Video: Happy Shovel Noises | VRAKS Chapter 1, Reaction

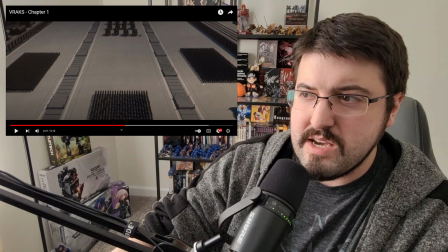(8:10)
You can see, just because of how the arms are moving,
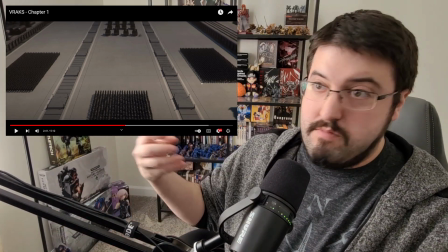(8:12)
that they're actually walking in unison. normally when you have these kind of formations in almost any animation short of pixar levels of
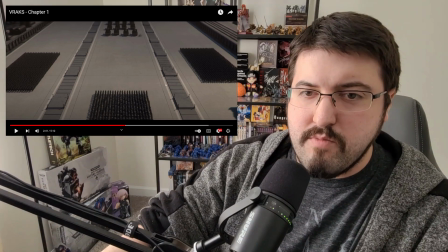(8:20)
obsessive compulsive when you have shadows they're more or less blurred the light is a little less harsh so you don't
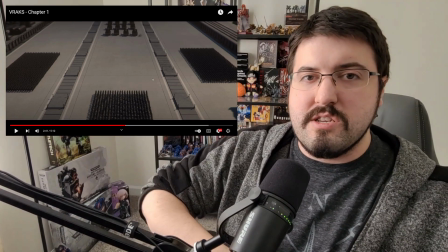(8:25)
have to add in that extra detail every single person is moving in step and while you can't see the individual characters because of the angle
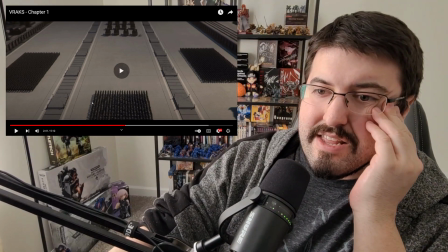(8:30)
you can see it reflected in the shadow and they put that detail in look at that it's
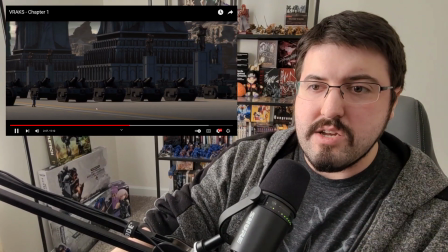(8:37)
just repeated over and over but they did it perfectly and because they're moving in lockstep that's actually a necessary detail to add
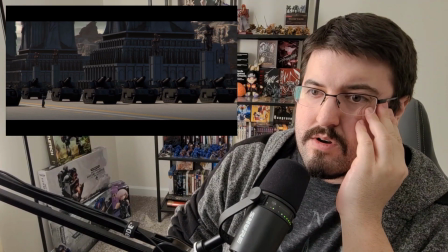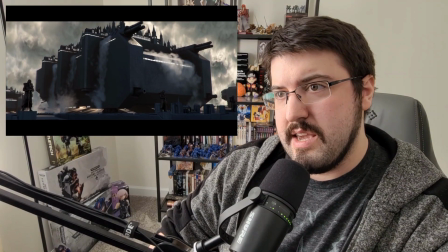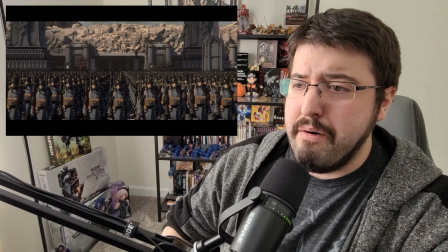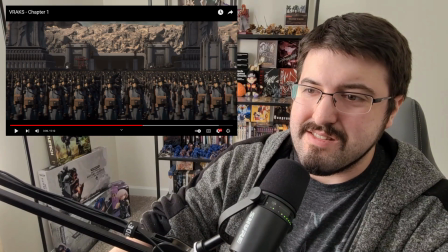(8:59)
This is one of those weird scenes I just love because it's all perfectly uniform.
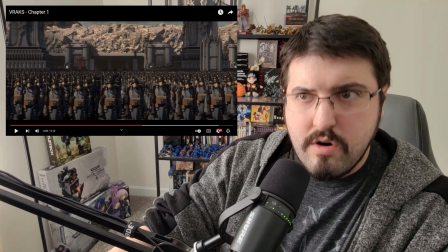(9:03)
We can see it's the reused same asset every time, but normally in almost every form of animation when you have a reused asset it's a bad thing.
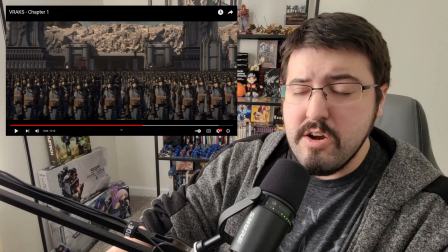(9:11)
Here, though,
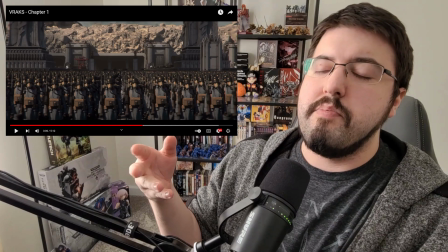(9:13)
Krieg is basically not entirely clones, but they're basically mass-produced factories of people.
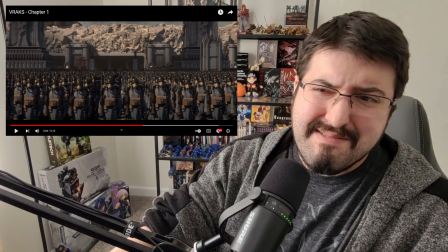(9:22)
I'm hyper-simplifying it here, but not so much that what I said isn't right.
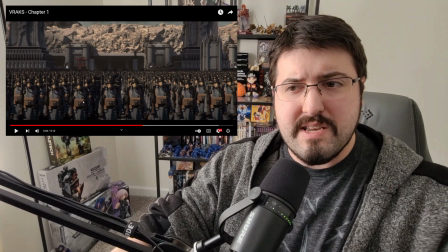(9:27)
So all mass-produced people, all basically doing the same thing, all basically with the same template, all basically with the same gear, well, all with the same gear regardless,
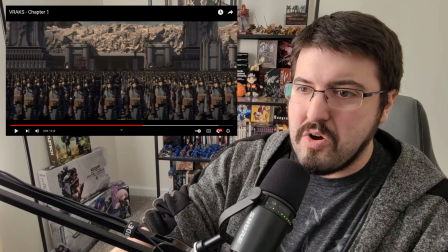(9:35)
and mass legions all holding to lockstep, which is basically the Krieg thing.
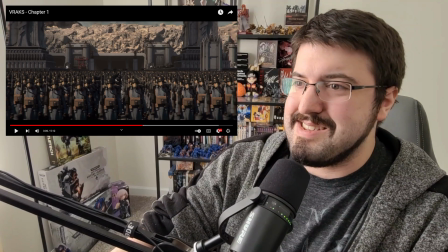(9:40)
it kind of works perfectly here this is i just god damn man and just showing the sheer
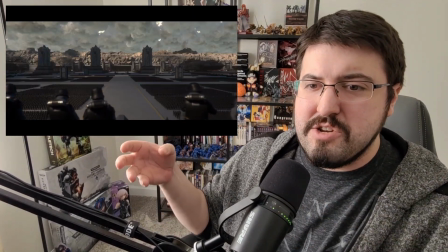(9:49)
scope of it what you're doing is not so much the animation pulling it up it's the movement of the camera showing
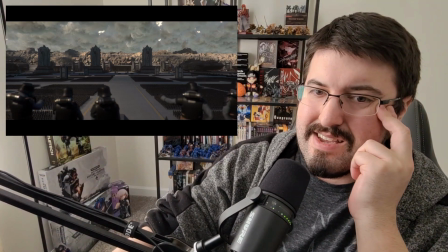(9:54)
the scope emphasizing it command squad all look the same but you can see that
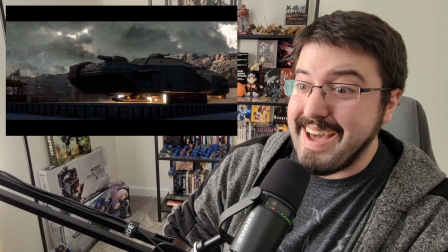(9:58)
they're organizing it oh it bends
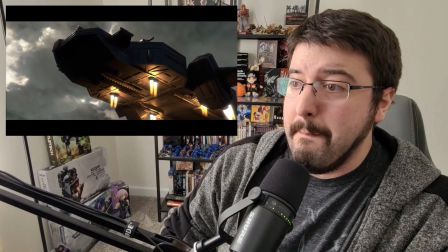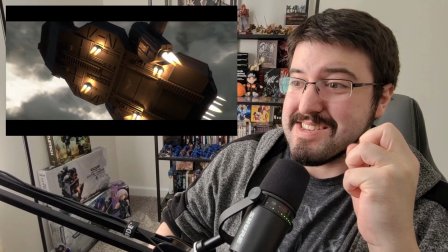(10:12)
I'm sorry this isn't the competing officer
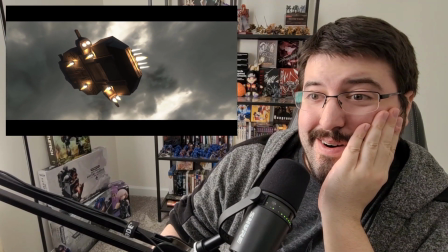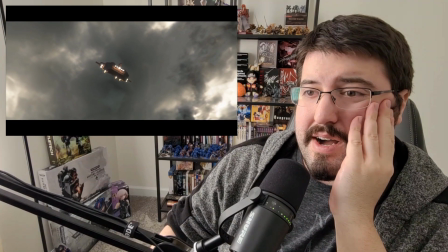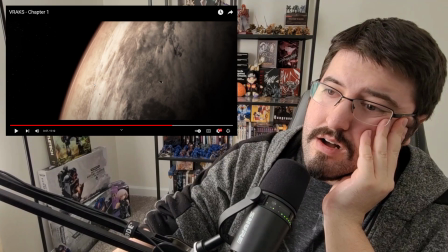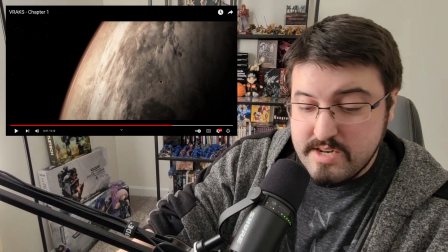(10:31)
I just need to catch my breath for a second
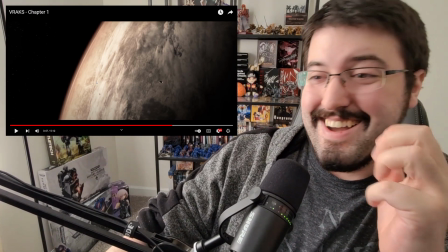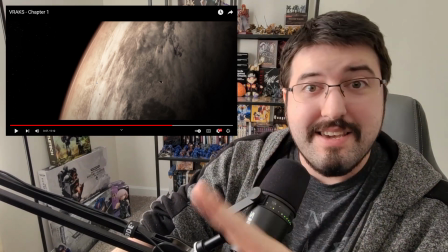(10:40)
yes please
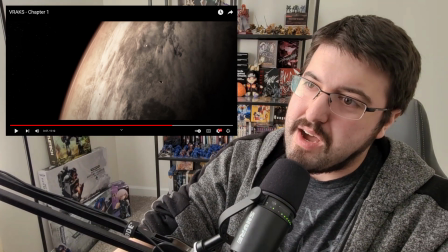(10:43)
just the detail here you can see the main spire and all of the tracery around it
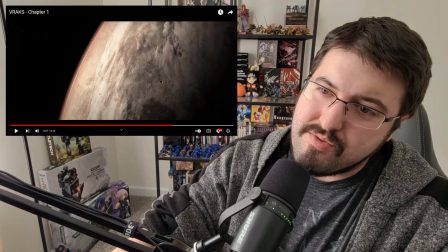(10:49)
and then a few other spires just poking through the clouds I think there might be one there but there's definitely the one there
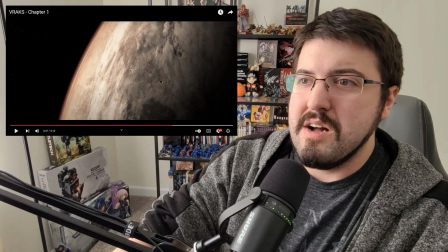(10:55)
it just it's a ruined world and you can see that clearly but then there's also still the civilization
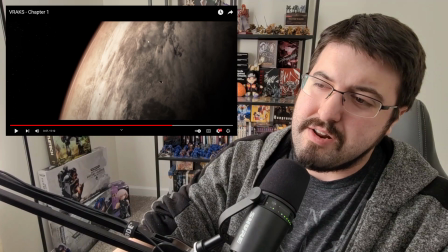(11:01)
that doesn't look like it's lived in because there's like massive cloud and it's dark around it i don't know if it's coming from there or that's the remnants of one of the spires from when
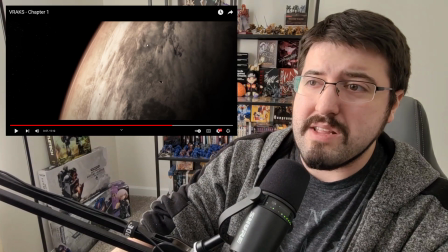(11:08)
they had their civil war for a very long time i don't know but it's beautiful that they include these details rather than just going a generic
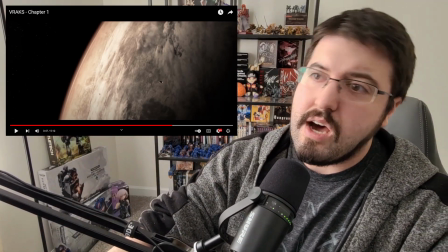(11:15)
clouds recovery so you can't really see details but they put the details in under the clouds so you could see that it is mostly a devastated world
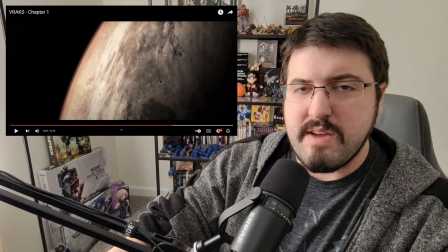(11:21)
but there is inhabitation because i think most of krieg is underground at this point so it's just it's just so cool
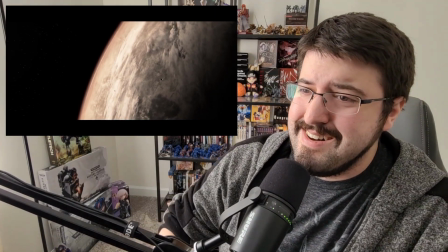(11:28)
oh and then the spaceship taking off
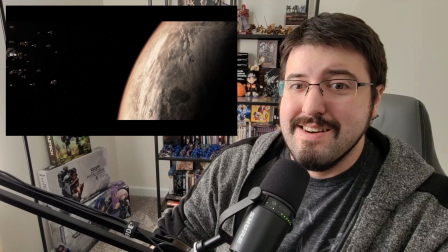(11:39)
space fleet also
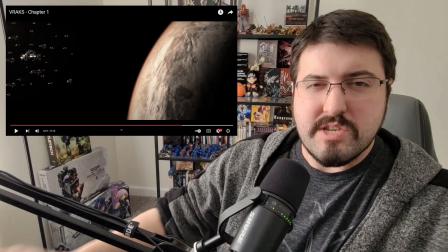(11:44)
i just love how we're getting the sense of scale right now we started with the individual and then to a larger cathedral
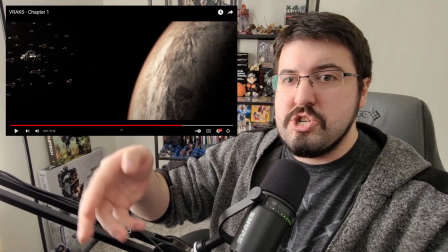(11:49)
to the larger army to the divisions to the ships and then we saw the ship taking off and then that ship is tiny by comparison to the one
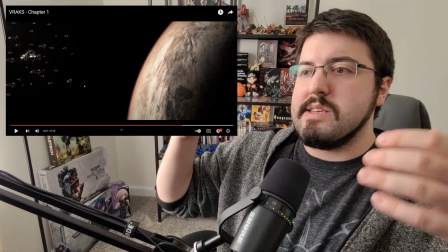(11:56)
with a space fortress and all the other battle barges if you ever want a sense of scale this is how you achieve it you start
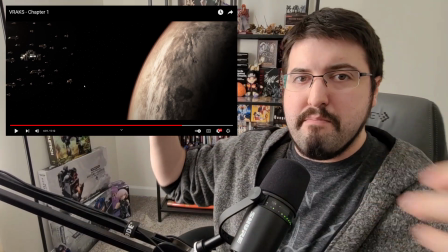(12:03)
with something small and relatable and just show as it scales up in comparison to everything this is perfect for
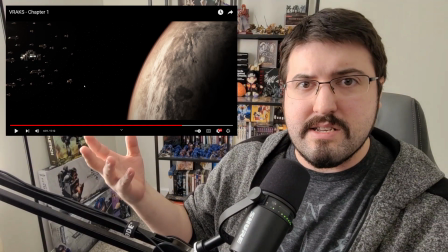(12:09)
comparison's sake in the last i guess most recent of the mainline disney movies i think it was the force reawakened no uh that was the first one um